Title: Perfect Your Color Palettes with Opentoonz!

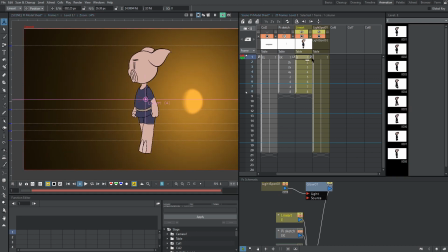oh I realized pie looks like he's in front of this because this um there's a keyframe on here that's that makes him it's dragging him up so there we go so
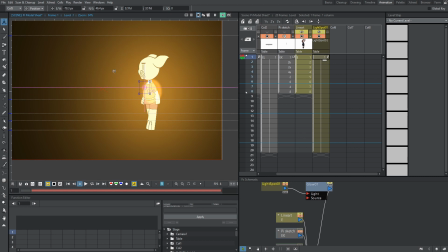now he's you can see him affected by that very very vibrant light we're gonna drag this maybe over here perhaps and okay
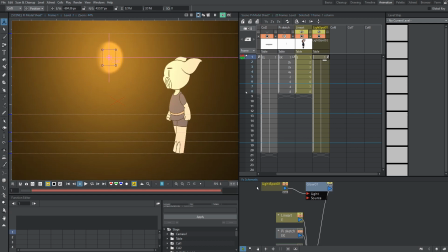that looks pretty good so far let's make it I'm gonna try to soft on top this down a little bit because I need to see all the colors that are involved that are being displayed on the light not just the ones on the edges so I'm just gonna go back to two that's
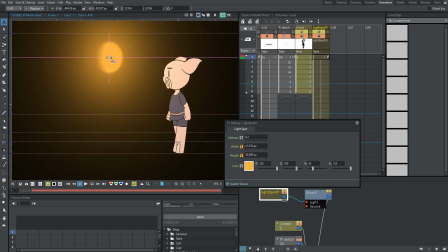pretty good maybe scale this down to it's very small
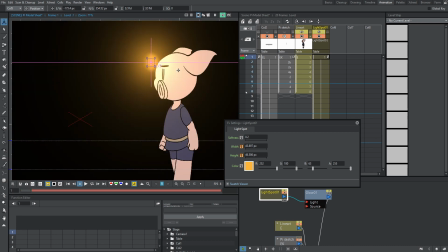put it right against his head okay I like where this is going I like
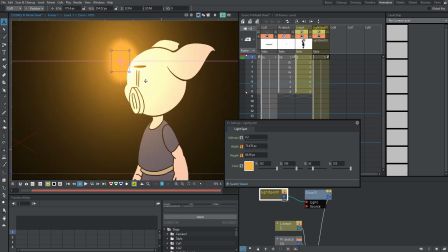the colors that I'm seeing here like the colors that it's displaying very transformative
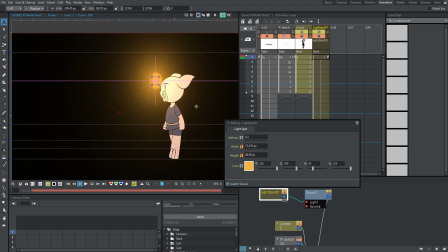that natural shading is happening basically I'm gonna copy this paste it I'm gonna make a
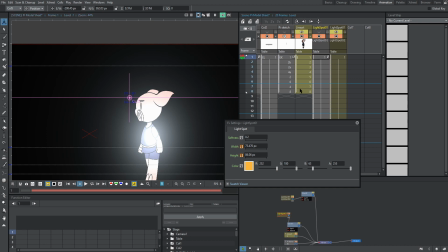ton of them I'm going to make a cool light next, and we'll see how it goes. Okay, so I hit the last light by clicking this little icon up here, my eye icon up here.
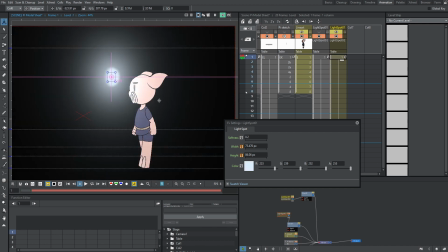And what I'm going to do now is I'm looking for a sort of crystal white. And wow, this already looks very, very good.
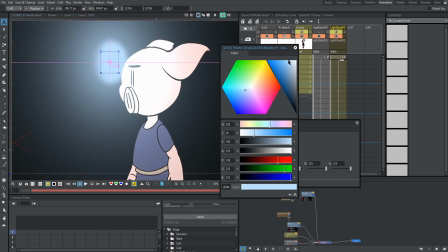I'm going to go a little bluer, a little bit more blue. Maybe not that blue.
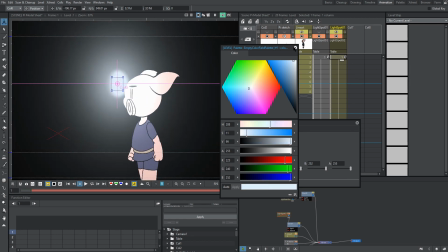Yeah, that's pretty good. And I really like what I'm seeing here.
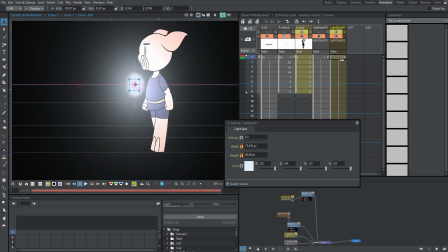Wow, so these colors are actually pretty optimized. for each type of light well I thought we were gonna have to make some changes however
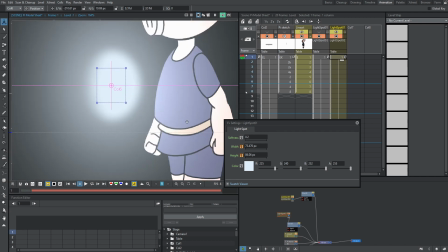I do kind of like what I'm seeing maybe everything except for this except for this belt let's make it like a radical kind of color say if using um
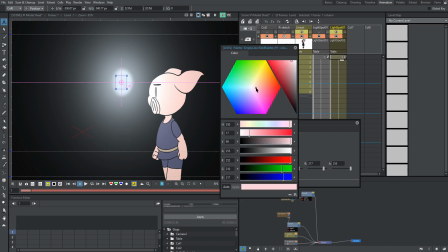say the sky is red and something bad's happening you know how they they do in
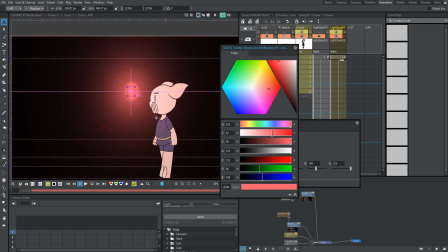some animated movies to emphasize the drama of the situation
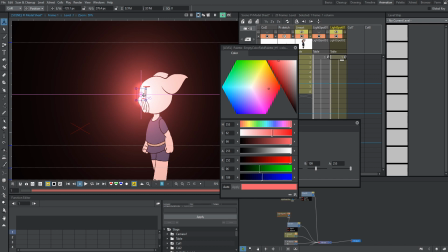so this is a red light okay nice let's go down here okay
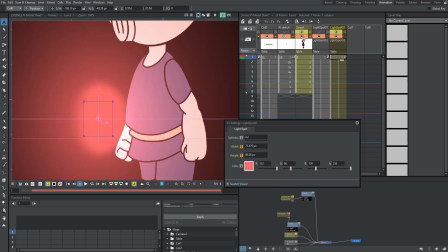so I think this belt color I'm not not loving the way it's appearing next to these some
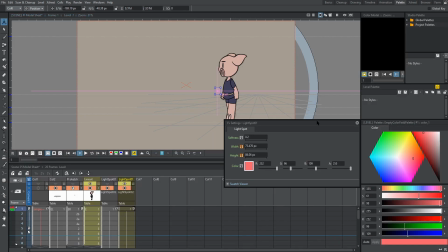of these lights so let's go to the palette palette room
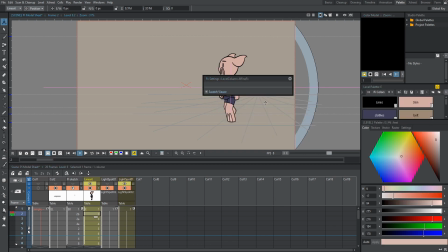and let's select pie and let's see what we can do about this because I'm
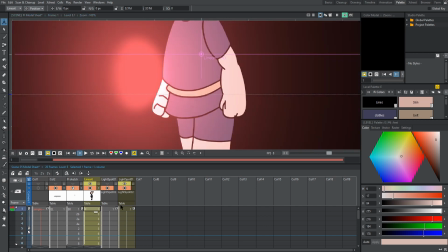not really liking that the belt color that's
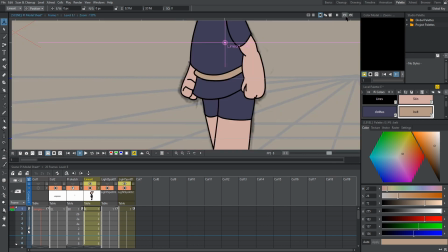these little tiny tweaks that you want to make when you're developing the official color scheme simply because you want it to be perfect and i think what the
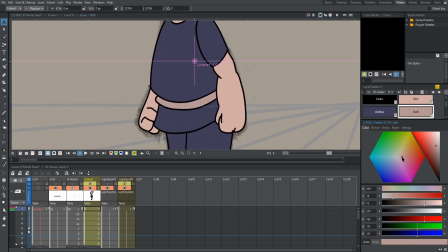thing that i'm finding wrong here is that this thing is a little too um yellow because pie is more of a pie is a red
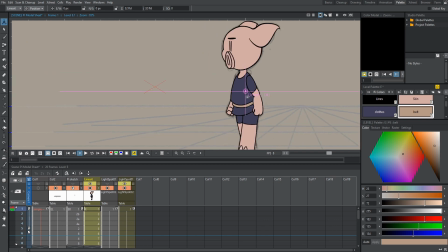but it could be perhaps that um i have to keep it yellow so that there's um a distinction between his skin and the rope so it doesn't
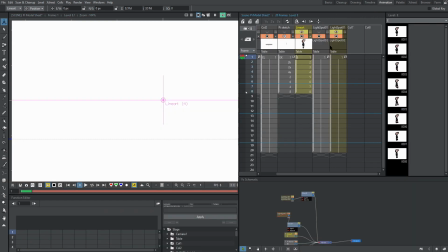look like he's his shirt cuts off um okay so that's that's okay i guess there's nothing we can really do about that now let's try a
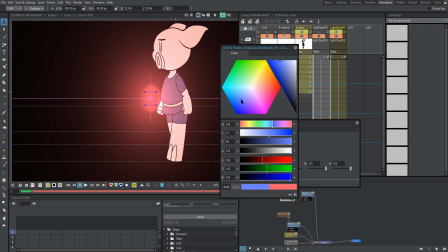blue very blue very blue color he
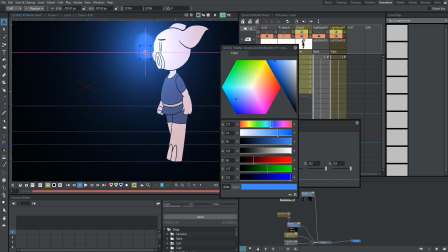reacts to blue pretty good it looks it looks very cool how he does it the purple is nice against the blue makes him shine in a way that the others don't let's see a green case he's in
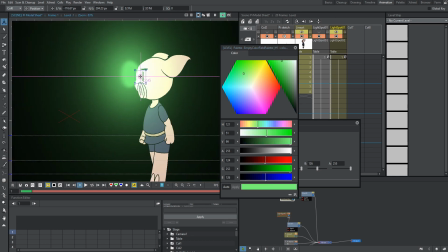like a refracting ice cave green um it's okay
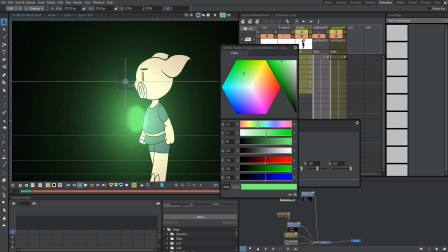not loving it but it could be that um
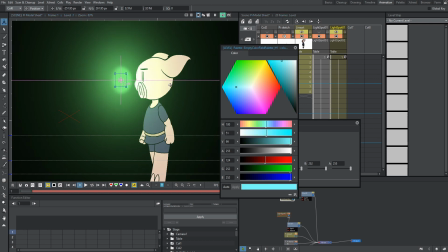i'm not going to use all these colors really when it comes to lights this teal looks nice um nothing to write home about purple is good because we already know pi's um tunic is purple so yeah he looks pretty good under all these lights
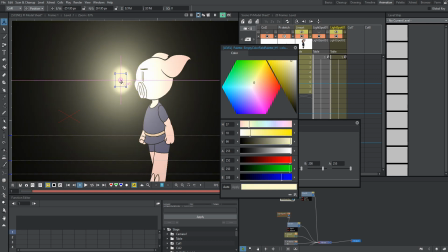and let's try that kind of like a daylight situation just like this this is perfect He looks very very good under all of these lights.
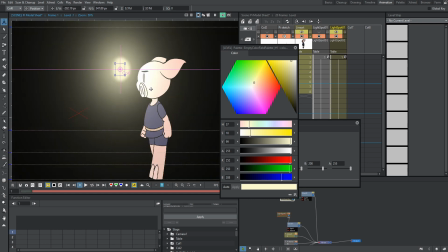That means we are good to go for this color scheme, for this color palette.
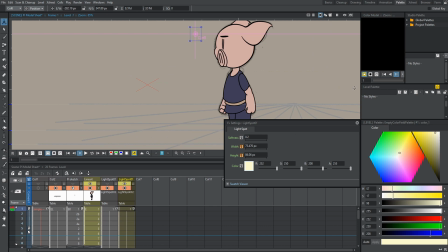So now I guess since we're good to go I'm going to save the color palette as Pi's official color palette.
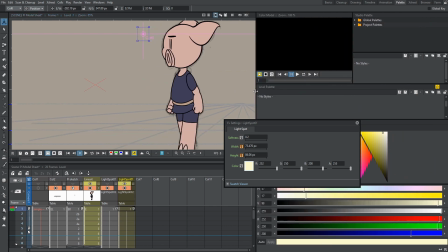Of course I can make some tweaks in the future. So I went to the palette room and I'm going to go over to Pi's line art tab where we have all the colors right here.